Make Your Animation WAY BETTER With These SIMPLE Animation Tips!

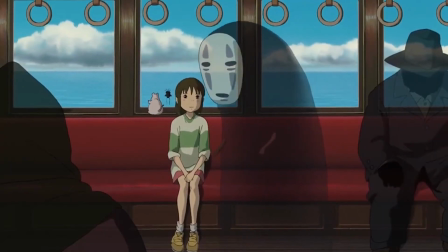0:00 Animation is hard, it just is, but there are some simple and effective techniques to put that extra bit of spice onto your final renders.
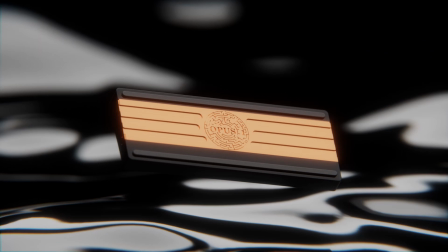0:07 Adding noise. Let's say, for example, we have a simple animation of a keyboard floating above the water. There's nothing too fancy about this shot, and we want to spice this up by adding some procedural movement to this animation.
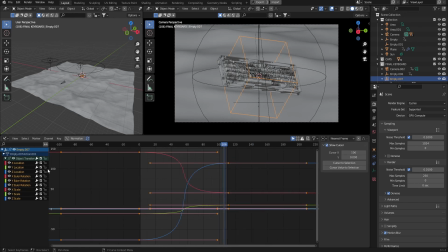0:19 So with your keyframe selected, in the graph editor, press the N key to open up this side menu and come through to the modifiers tab. Here you can add in this modifier in the drop-down noise, and you can see straight away it's adding all of this procedural noise onto your animation, which is super powerful.
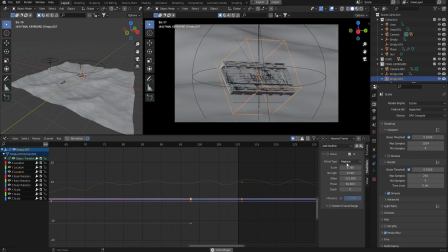0:36 Make sure to tinker the settings to something that suits your scene, and to also add the modifier to each transform channel that you want it to affect.
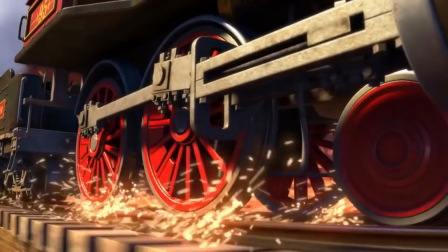0:44 An example of where you could use this technique is in a bumpy scene where maybe you need to sell the effect of your character shaking.
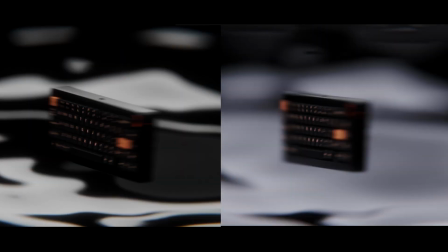0:51 Another example is here for this keyboard. You can see side by side the before and after, and the world of difference that this makes. Breaking your rig. This technique is one that's going to level up your animation from rookie to pro.
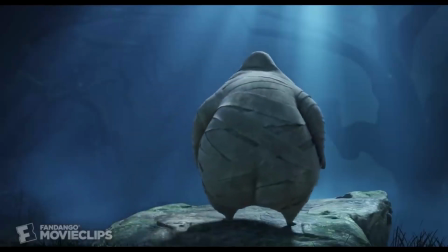1:04 It's super simple and doesn't take that long to implement.
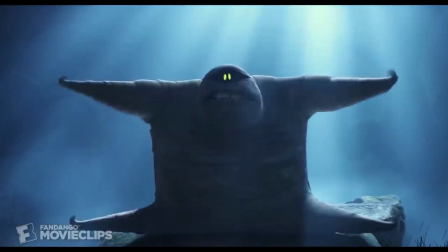1:06 Essentially, you're creating a shape key to drastically change the profile and silhouette of your character or object.
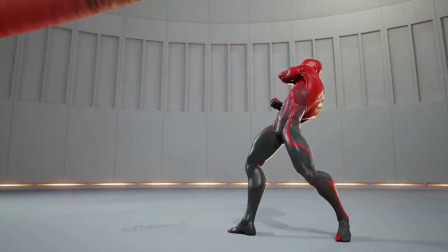1:13 So for example, this lovely animation by Pierrick from the P2 Design Academy uses this technique flawlessly.
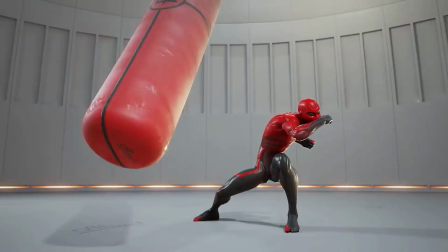1:20 You can see on the impact frames here, the motion is being sold with the smears and is physically breaking the character rig with shape keys.
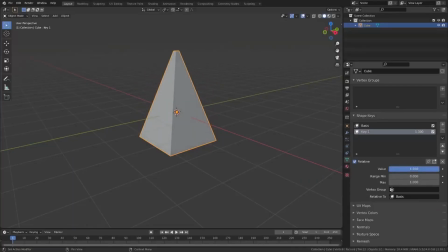1:27 Shape keys are just a simple deformation of your object, transitioning from the original base mesh to a sculpted pose that you've manually created. There is so much to dive into when it comes to smears and breaking your rig, but the fundamentals are you're basically just creating impact and selling the motion of your animation.
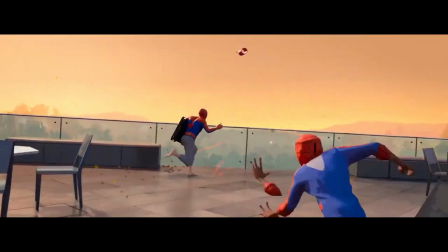1:48 So give this technique a try with your next project. It doesn't just have to be with impact shots like a punch or a kick.
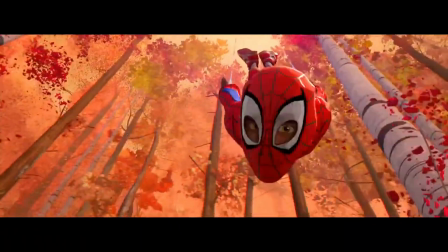1:54 It can be used for a variety of different shots. So get creative with it.
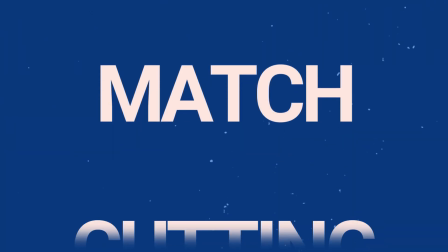1:58 Match cutting. Ah yes, now this might not seem like an animation technique, but this is definitely something that, if done right, will elevate your animation to the next level.
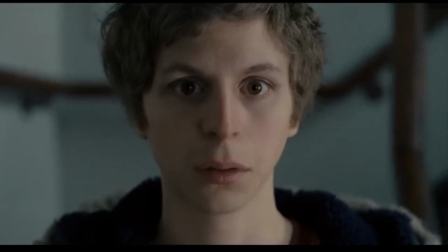2:08 In its simplest form, a match cut is a transition from one shot to the next.
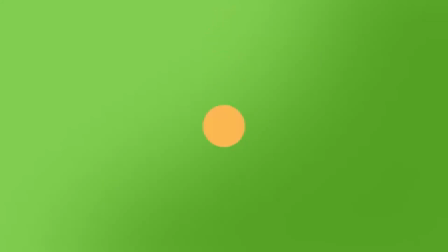2:13 In animation, we can use this transition to make seamless and more impactful transitions. So a match cut works by having two shots cut between each other. It'll usually be a subject match or a motion match.
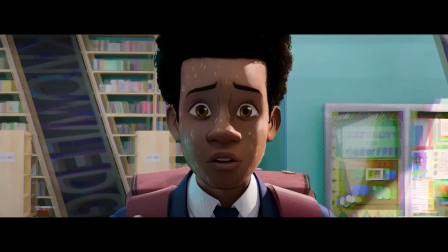2:25 The subject match is having two similar subjects in two completely different environments.
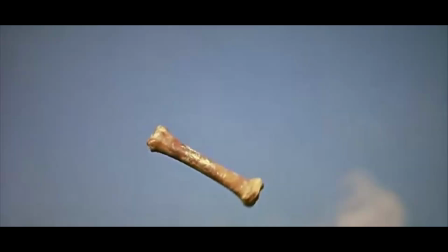2:31 So that's the subject match. The other is the motion match, where the subject drastically changes, but the motion stays the same. So here's an example from an advertisement I made for a keyboard company. The final shot has their logo spinning, and then we have the match cut from the 3D logo to the 2D logo. Very simple, yet highly effective. Now it's time for you to try out these techniques in your own animation. If you liked this video, you'll definitely want to watch this video here, explaining the 5 things you shouldn't do in Blender.